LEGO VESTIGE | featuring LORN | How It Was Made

At the same time that we're doing all this stuff physically and shooting all these elements, they have to be combined digitally expertly if they're going to have the textures and the weight we wanted them to have. Brian and Vinny wanted everything to absolutely be practical.
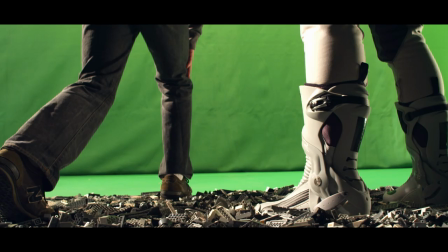They wanted any sort of digital compositing and things to look like it was legit and tactile.
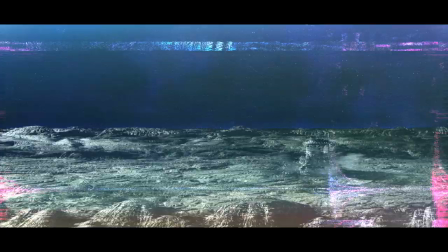The wide shot of the lunar landing, besides setting up all the moon in several different layers, it was kind of also interesting developing the way the smoke was coming off the ship, and then adding in the light and stuff, it was really just another shot that was really interesting to work on. The feeling of success, the feeling of overcoming that hurdle was infinitely better than just us giving up and it taking less time.
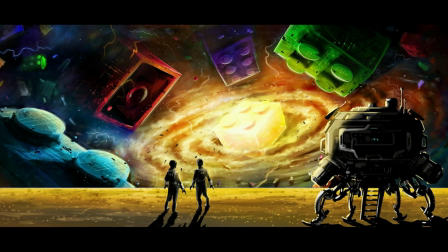I think one of the hardest shots to actually pull together was the last shot. It probably seems a little bit obvious, but there's just so much going on.
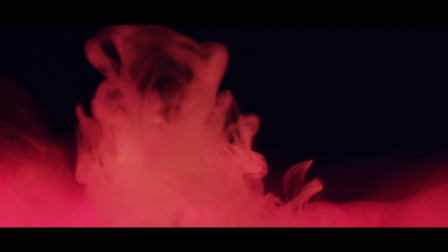We were getting very specific about how we wanted things to move as far as the clouds.
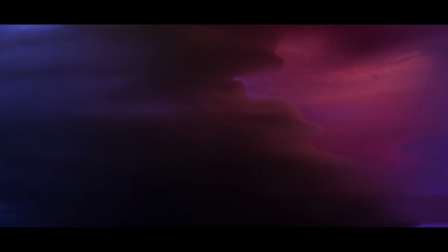We were looking at things that appeared to have like a universe lightning storm.
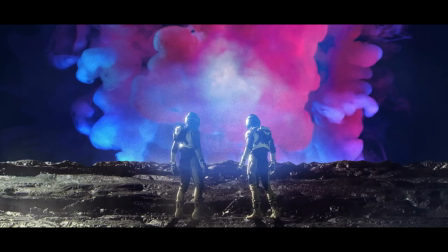The way that the bricks were floating all had to seem like they were sharing the same space.
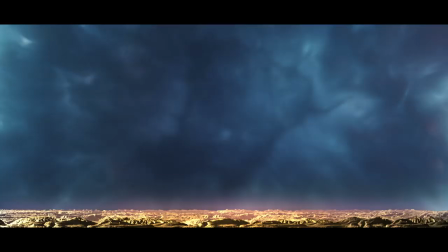So that in particular, it was just like a lot of back and forth, a lot of peeling away layers that we thought were working, but in the end didn't really work the way we wanted them to.
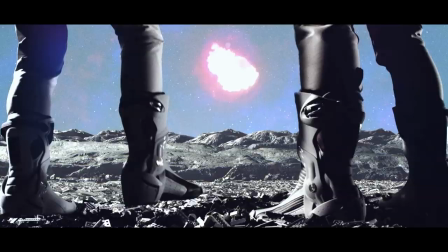I feel like we went through like six or eight different explosions, and in the end I think we even went back to one that we didn't think was working, but we really liked. I had already had some ideas in mind for what the sound or the score would be.
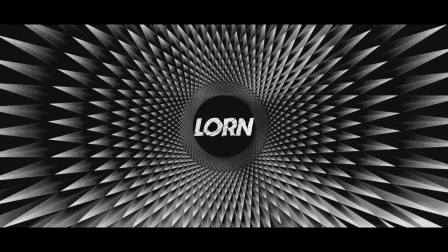I was a big fan of this electronic experimental musician, goes by the name of Lorne. This was someone that was kind of always on my radar. I didn't give him anything to go on because I didn't want him to know it was gonna be a Lego spot, so I sent him a blind link and just an email out of the blue. He got back like the next day. He was genuinely touched and excited by the spot. Hearing that soundtrack for the first time was incredible. It totally married everything together. It's like the cherry on top. It didn't get any better than that. This is exactly like what I had in mind and he came through.
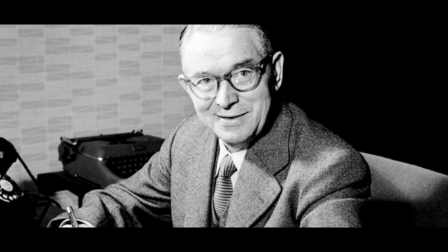An idea that I reached out to Lorne with, I had asked him to take a picture of Ola Kirk Christiansen,
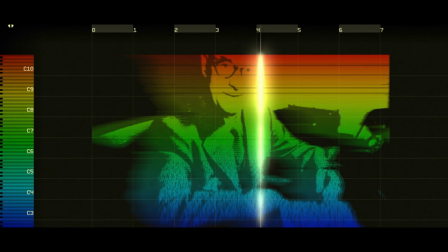the creator of Lego, turning it into a wave or a spectrogram and hiding that in the audio somewhere. What you're hearing in the beginning glitch at the at the front of the commercial is an image of the creator. So that's kind of like infusing a bit of his spirit into the DNA of the piece. For me,
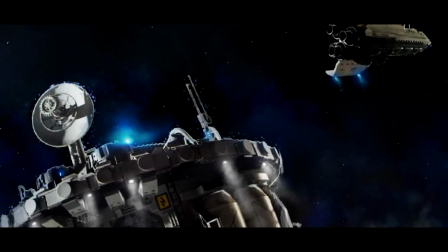I've been extremely proud about working on this project from the standpoint that it's one of the most unique cinematic pieces I've been able to partake in. There were so many moments of being over the moon at the end of this whole process that we just like just when you thought it couldn't get better it kept getting better. It kind of seems crazy I guess because all this
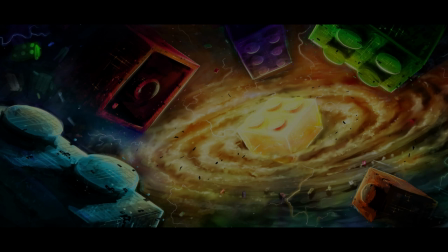work and what we have to show for it is only 60 seconds.